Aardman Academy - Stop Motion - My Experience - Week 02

Welcome back to me vlogging my experience of the Artman Submotion 1 course and this is week number two as you can see from the title. My name is Maraika and I'm in a really good mood right now because I just had my weekly mentor meeting and it went well and it was fun and interesting and this week has been fun. I just had so much fun animating and learning and I love that bullshit. okay so this week's task was bouncing balls and swinging pendulums and we were supposed to animate three balls with three different kind of weights and two swinging pendulums one lighter one and one that's heavier yeah and that's what i did at least that's what i tried and then kind of did and then did and did not and it was all over the place but i've learned a lot and i had fun and i did a lot of bouncing balls and swinging pendulums and i didn't film every single try um however i'll you the ones I wasn't happy with and the ones I was happy with and the ones that I gave to my mentor eventually and tell you what he said about them and what his advice was to me.
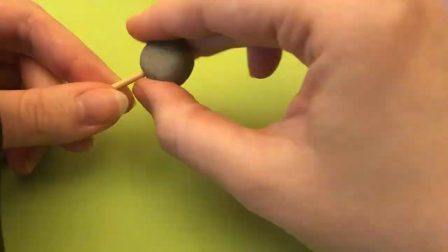So here we go! So this week's task was animate a pendulum with two different kinds of weights.
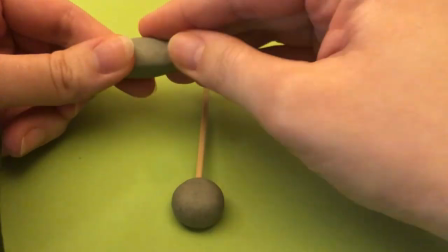One should be lighter, one should be heavier. The second task was animate three different kinds of balls also with different weights.
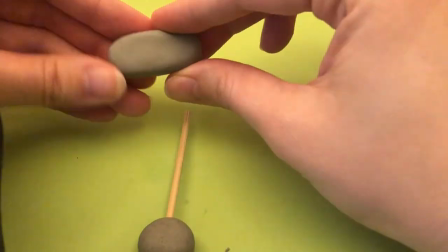One very light one like a beach ball and a medium one like a tennis or
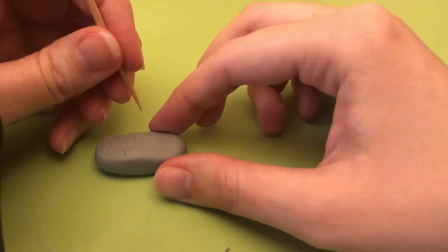football or soccer ball and a very heavy one like a bowling ball.
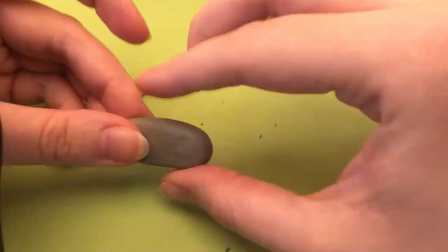Okay so as you can see I started with making a pendulum.
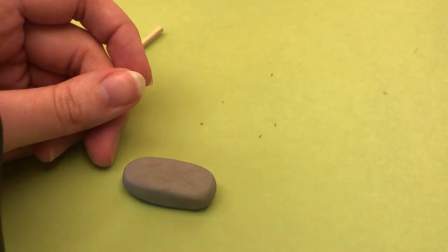I figured animating pendulums is easier than bouncing balls and I was
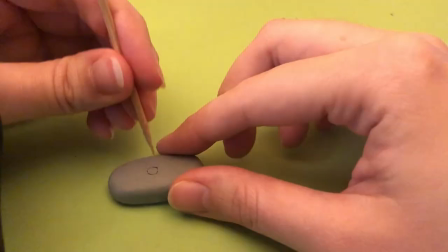correct so that's why I started with the pendulums and of course I needed to make one first.
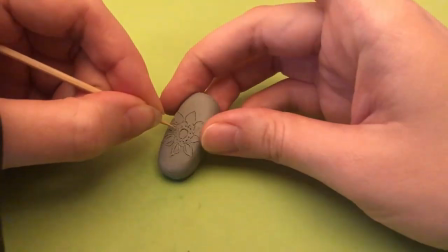So here you can see how I'm making the smaller one and I decided to decorate it a little bit just because I didn't want it to look completely plain and just like a blob of clay.
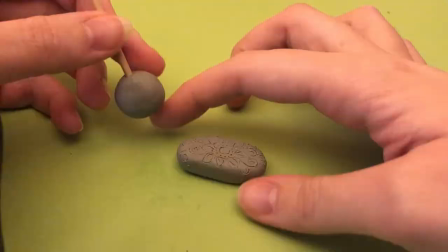I hated the first flower I put on it so I decided to go for a flower-ish thing whatever it doesn't really matter nobody cares.
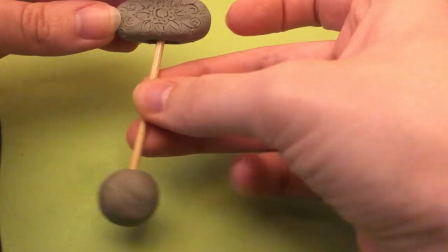I was just checking if it has enough room to move around and this is the finished pendulum.
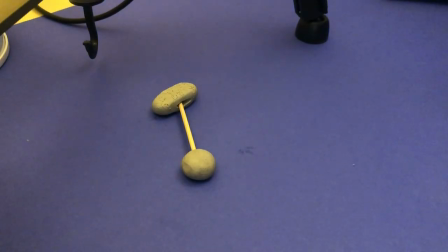Here you can see how I'm animating a medium weight pendulum and I think it was
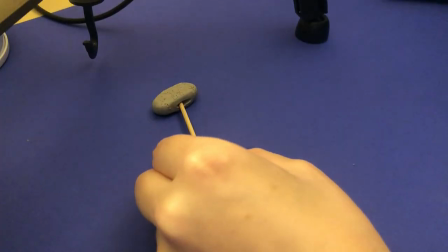actually the easiest one to animate because kind of all you have to do is decide how heavy it should be.
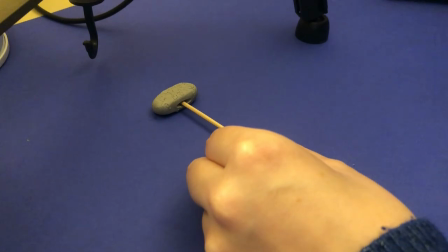Like just imagine in your mind what you want it to look like and what the pace should be and then you just apply the rules of animation to it.
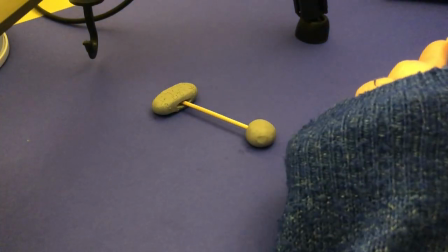Smaller spaces for slower movement and bigger spaces for faster movement.
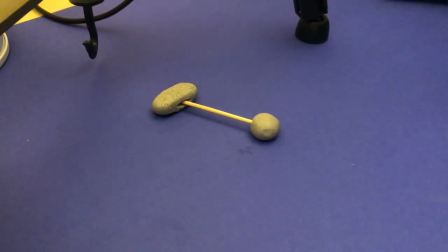I think it gets trickier when you actually know what the pendulum is and where it is and what it's made of and what the purpose of it is because now I could just literally do any kind of way that's kind of medium and not too heavy.
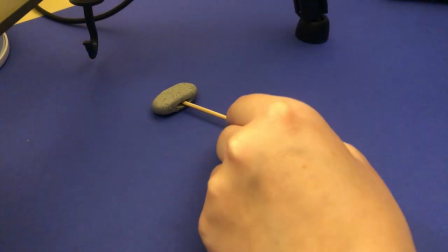If it's like something that's on a clock, for example, or if it's a child on a swing.
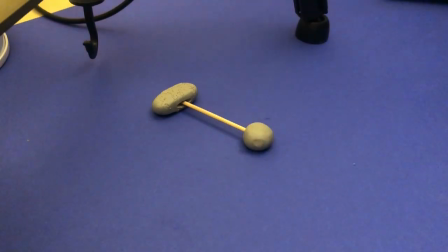Both of them are swinging, but they have a different kind of weight to them. In this task I could just choose how heavy I wanted it to be, as long as it was like kind of a medium weight.
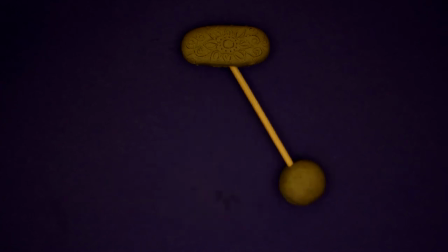This is what one of my attempts looked like, but I didn't like it as much. So I tried it again and gave a little bit more heaviness to it.
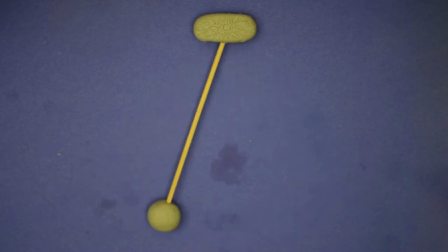Oh, and as you can see the clay was staining my paper, so I would not recommend using clay on cardboard.
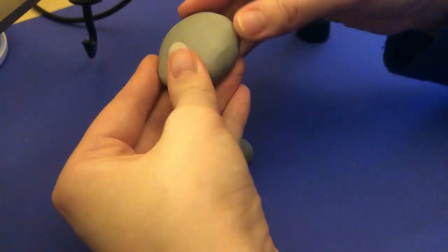Yes, and then I needed a heavier looking pendulum and I thought I'm just gonna make a bigger one to make it look heavier from the get-go.
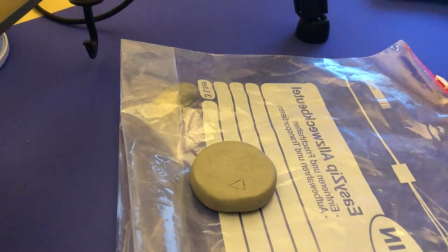Yeah, really fascinating stuff happening here.
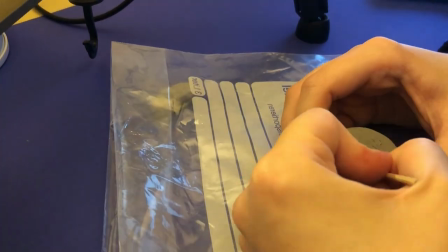Yeah, then I felt like decorating this one as well and I'm not gonna explain why I wrote always on it and why the A looks the way it does.
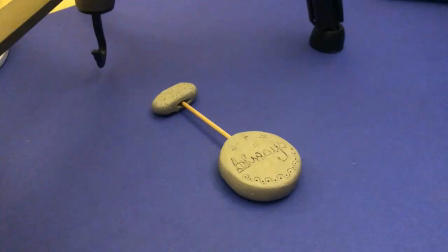When you know, you know. So when that was done, I started animating and here's another time lapse of me doing exactly that.
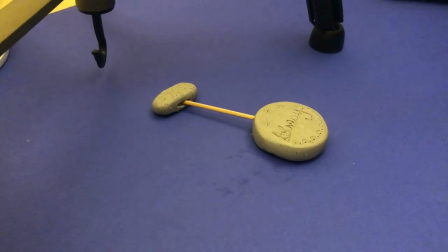For me, animating the heavier one was harder than animating the lighter one. And as you can see later on, it also goes with bouncing balls.
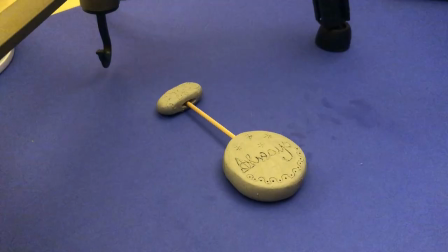Just in general, animating really slow movements is harder than animating fast ones. At least that's how it is for me and how I have also picked up from other animators.